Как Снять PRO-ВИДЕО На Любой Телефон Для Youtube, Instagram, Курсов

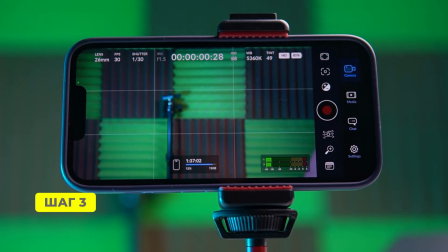(4:03)
Желательно, чтобы на ваш телефон можно было установить приложение Blackmagic Camera,
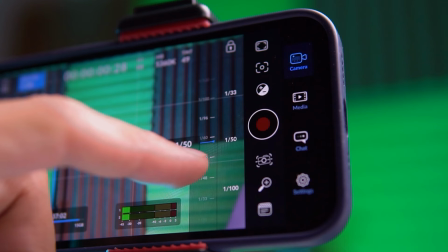(4:09)
которое позволяет вручную выставлять такие настройки съемки, как выдержка, частота кадров, ISO, баланс белого и фокусировку. А также в этом приложении можно контролировать и многие другие параметры записи видео. Приложение бесплатное и очень полезное, посмотрите подробный обзор на на моем канале но есть один нюанс приложение работает не на всех смартфонах поэтому если на ваш телефон его
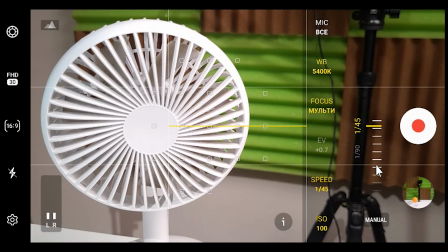(4:35)
не установить то покопайтесь в меню вашего встроенного приложения камеры это актуально для
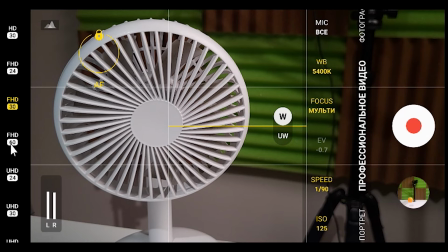(4:41)
android смартфонов возможно в нем уже по умолчанию есть управление этими настройками как раз в моем samsung galaxy s 20фе на который я сейчас снимаю есть такая возможность этот режим
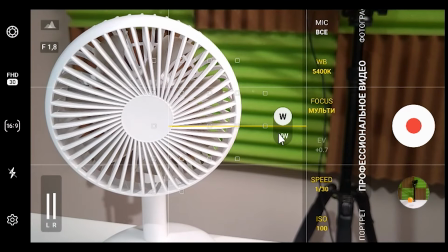(4:52)
называется про видео и в принципе мне не нужно устанавливать сторонние программы что даже упрощает
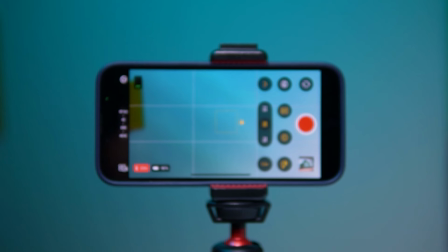(4:58)
съемку в общем независимо от используемого приложения выставляем следующие настройки съемки для роликов такого плана как я сейчас записываю то есть говорящую голову частота кадров 30 выдержка 60 iso минимально возможное например сейчас у меня стоит примерно 100 и баланс белого около 5000 кельвинов разрешение выбирайте из возможностей вашего телефона если Если у вас много памяти, то выбирайте 4К, если хотите сэкономить место, то снимайте в Full HD.
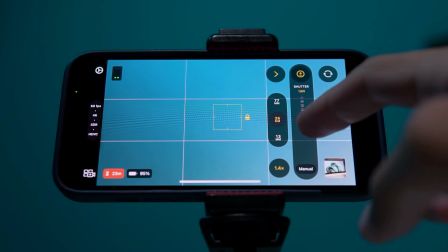(5:31)
В общем, именно отключение автоматики и фиксация всех перечисленных настроек – это важный шаг к получению более профессионального результата. Друзья, небольшая реклама. Если вы хотите снимать профессиональные видео для YouTube,
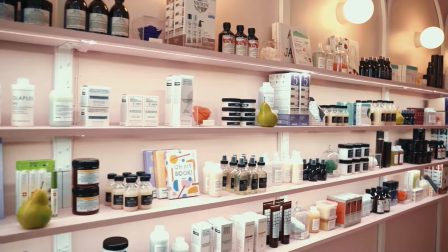(5:44)
вовлекающие контент для социальных сетей, или рекламные ролики для вашего бизнеса, все, что вам нужно – это смартфон. Даже это видео я снимаю на iPhone 13 Pro, и вы можете научиться снимать также благодаря моему новому курсу Pro Video Blogger.
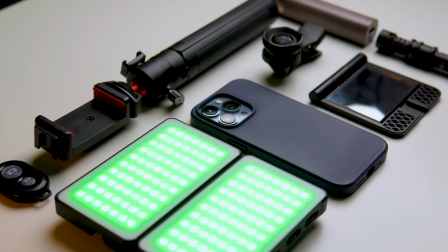(6:01)
За короткий срок вы узнаете все необходимое об оборудовании, о профессиональных настройках камеры, как работать с освещением,
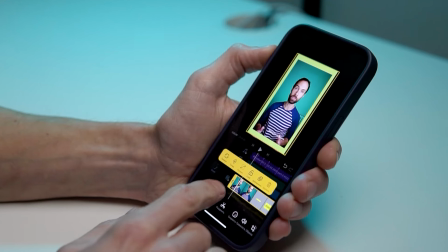(6:09)
какие движения использовать в видео, бесплатные приложения для монтажа и секретные приемы создания разнообразного контента. И это только часть полезных материалов, которые доступны в курсе. Нажмите на ссылочку под этим видео, чтобы узнать больше информации. Итак, мы переходим к третьему шагу, это освещение. Первым делом мы выключаем потолочный свет.
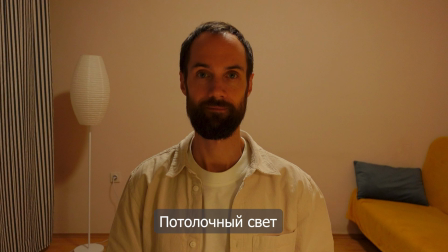(6:31)
Это наш главный враг в создании профессиональных видео. Он заливает все пространство и не оставляет теней и контраста. Изображение выглядит плоско, отсутствует объем в кадре.
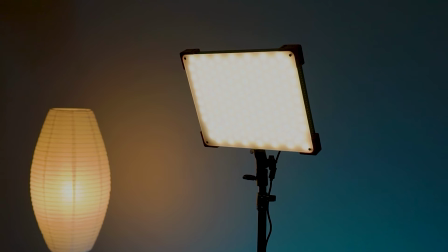(6:42)
Для освещения спикера мы можем использовать разные приборы, начиная от небольших светодиодных панелей, заканчивая моноблоками с одним диодом. Если у вас ничего такого нет, то можно снимать и с дневным светом из окна, но, конечно, с ним сложнее работать, так как он меньше поддается контролю.
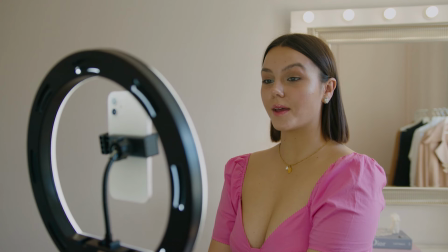(7:00)
Самое главное, что я не рекомендую использовать кольцевую лампу, направленную в лоб. Ее можно использовать для съемки макияжа, визажа,
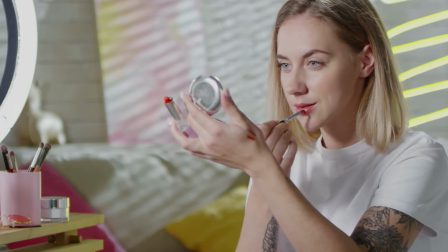(7:09)
каких-то разных других косметологических процедур, но вот просто для съемки говорящей головы это не лучший вариант использования.
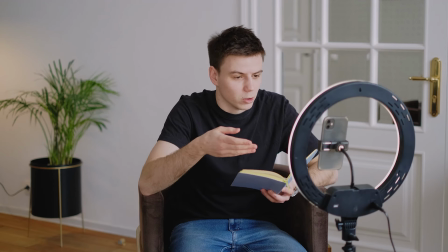(7:16)
Да, вы могли видеть десятки футажей, где люди снимают себя с кольцевой лампой, но не ведитесь на это,
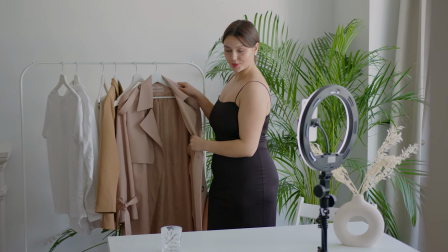(7:23)
такие ролики специально снимаются так, потому что у массового потребителя кольцевая лампа как раз ассоциируется с блоггингом,
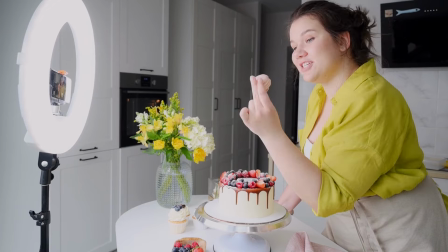(7:30)
хотя по факту это далеко не так. Самое главное в освещении это рассеиватель.
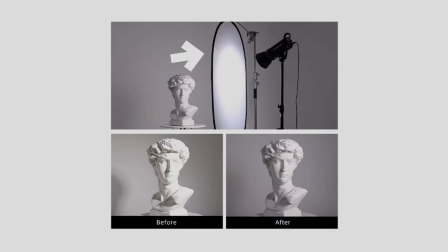(7:36)
Можно использовать софтбокс, можно использовать полупрозрачную панель на просвет, Можно использовать зонт или вообще отражать свет от стены. Вариантов масса и каждый способ подходит для своей задачи.
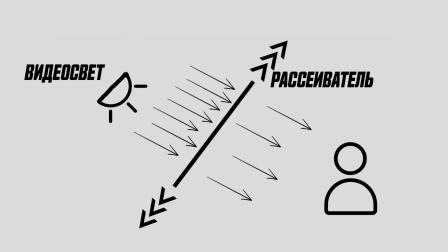(7:48)
Главное помните, чем больше рассеивающая поверхность, тем мягче и приятнее будет освещен спикер. Для подсветки фона можно использовать RGB панельку. Стоят они недорого и делают видео чуть более интересной. Прямо сейчас за мной светит вот таким вот синим огонечком такая светодиодная панелька.
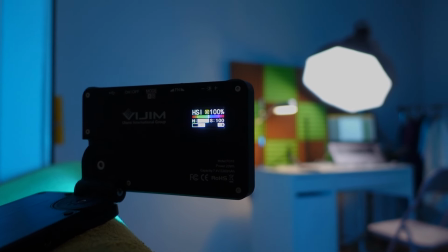(8:06)
Можете ее приобрести и продается где угодно.